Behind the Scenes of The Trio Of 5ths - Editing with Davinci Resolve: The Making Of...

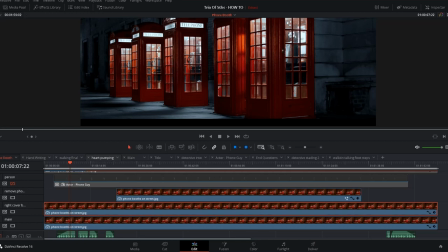Alright, so here's a little bit of the behind the scenes of the trio of Fitz. This short film consists of pretty much all green screen work, whenever you see a real actor walking through. Images and little video clips that I've taken from online and compiled them all together here.
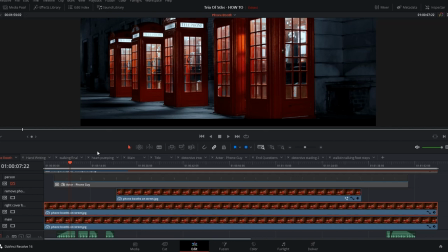For this opening scene, which is about the only thing I'm really going to go over here, it's got a bunch of little effects to it, just little subtleties, and I thought I would share them with you. Not saying by any means that this is the proper way of going about it or the most efficient way,
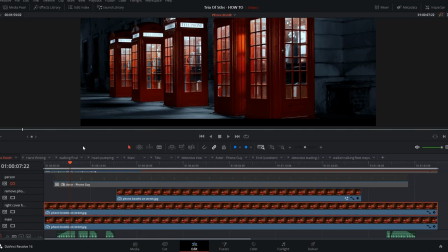filming and editing and DaVinci Resolve, which is the program that I'm using right now, I'm all completely new to this. So, going through this process, I've tried a couple different ways of doing things, and being new to it,
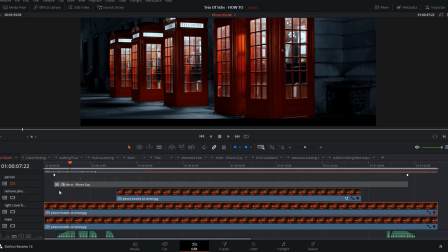I'm sure people who are professionals at it, and even advanced users at it, they know more tricks about it. So this by no means is the way of doing it, it's just how I'm about doing it. With this main scene right here, it consists of pretty much three to four elements right here.
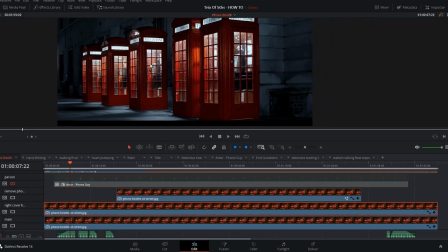This main image that you're seeing right now, the phone booth, that was an image taking off of a wallpaper site online, the author wasn't given a wallpaper site, so I wasn't able to give credit to the actual author to it, and being that the wallpaper site didn't credit the author, I wasn't about to credit the wallpaper site.
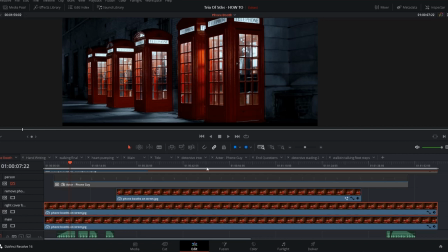But anyway, this is just a still image that I did a little bit of coloring to.
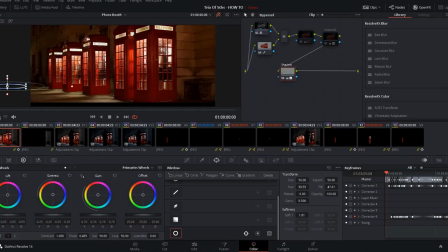This right here is what the image looked like when I downloaded it. Huh A little bit of coloring wanted to retain the red in the phone booth just for aesthetics Got here
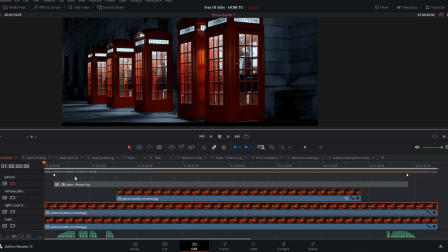So we got the main phone booth, which was essentially the first layer then we have the actor that's gonna be on top of it What we got right here And then we have the fire hydrant Pop the fire hydrant in here.
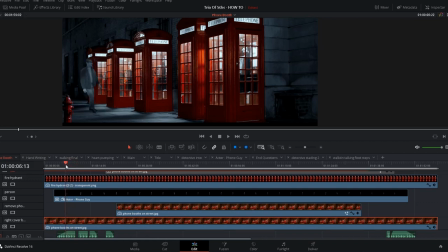I guess that would be the first thing over here the reason behind the fire back up here there when I shot the actor walking behind or part of the green screen there was a
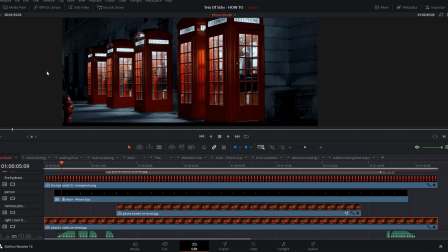desk within the shot which wasn't noticed until afterwards the camera was taken down to review it all just didn't seem logical if there was another way around it so the
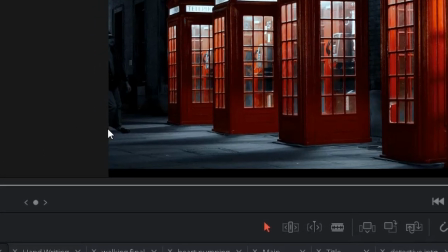placement of the fire you notice right here there's a very harsh line that's
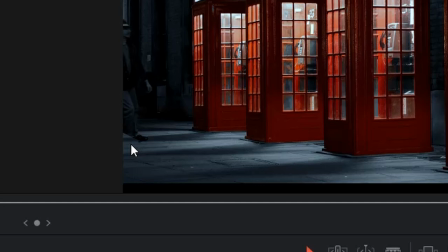where the corner of the desk was so the thought of popping in a trash can or a park bench or a fire hydrant which we ended up going with came to mind so that's the reason behind the fire hydrant right here uh
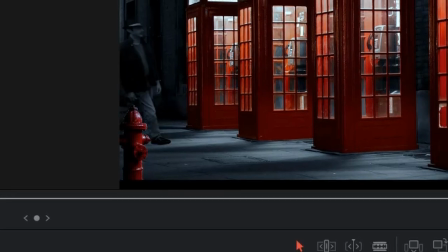the other next thing I guess would be right
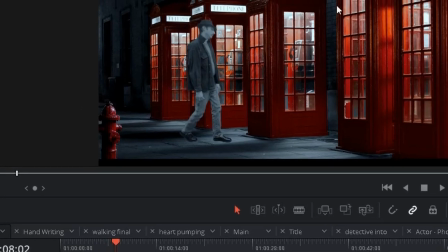now as you can see the first base layer is the phone booth
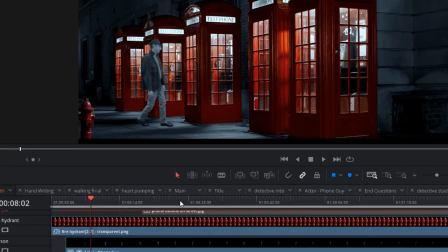and then the actors laid on top of that but you need to get the actor as you've seen
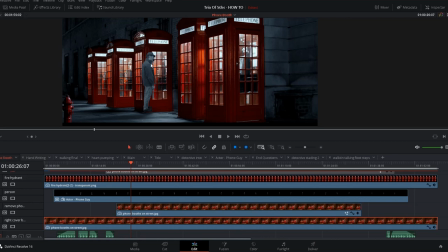in the video you need to get the actor inside of the phone booth so what it ended up doing is taking this background image making a copy of it chopping out just the phone booth area of that copy and pasting it on top of the actor
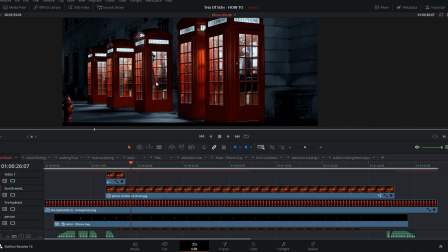voila he bounced right inside of the phone booth here there's a little bit more to that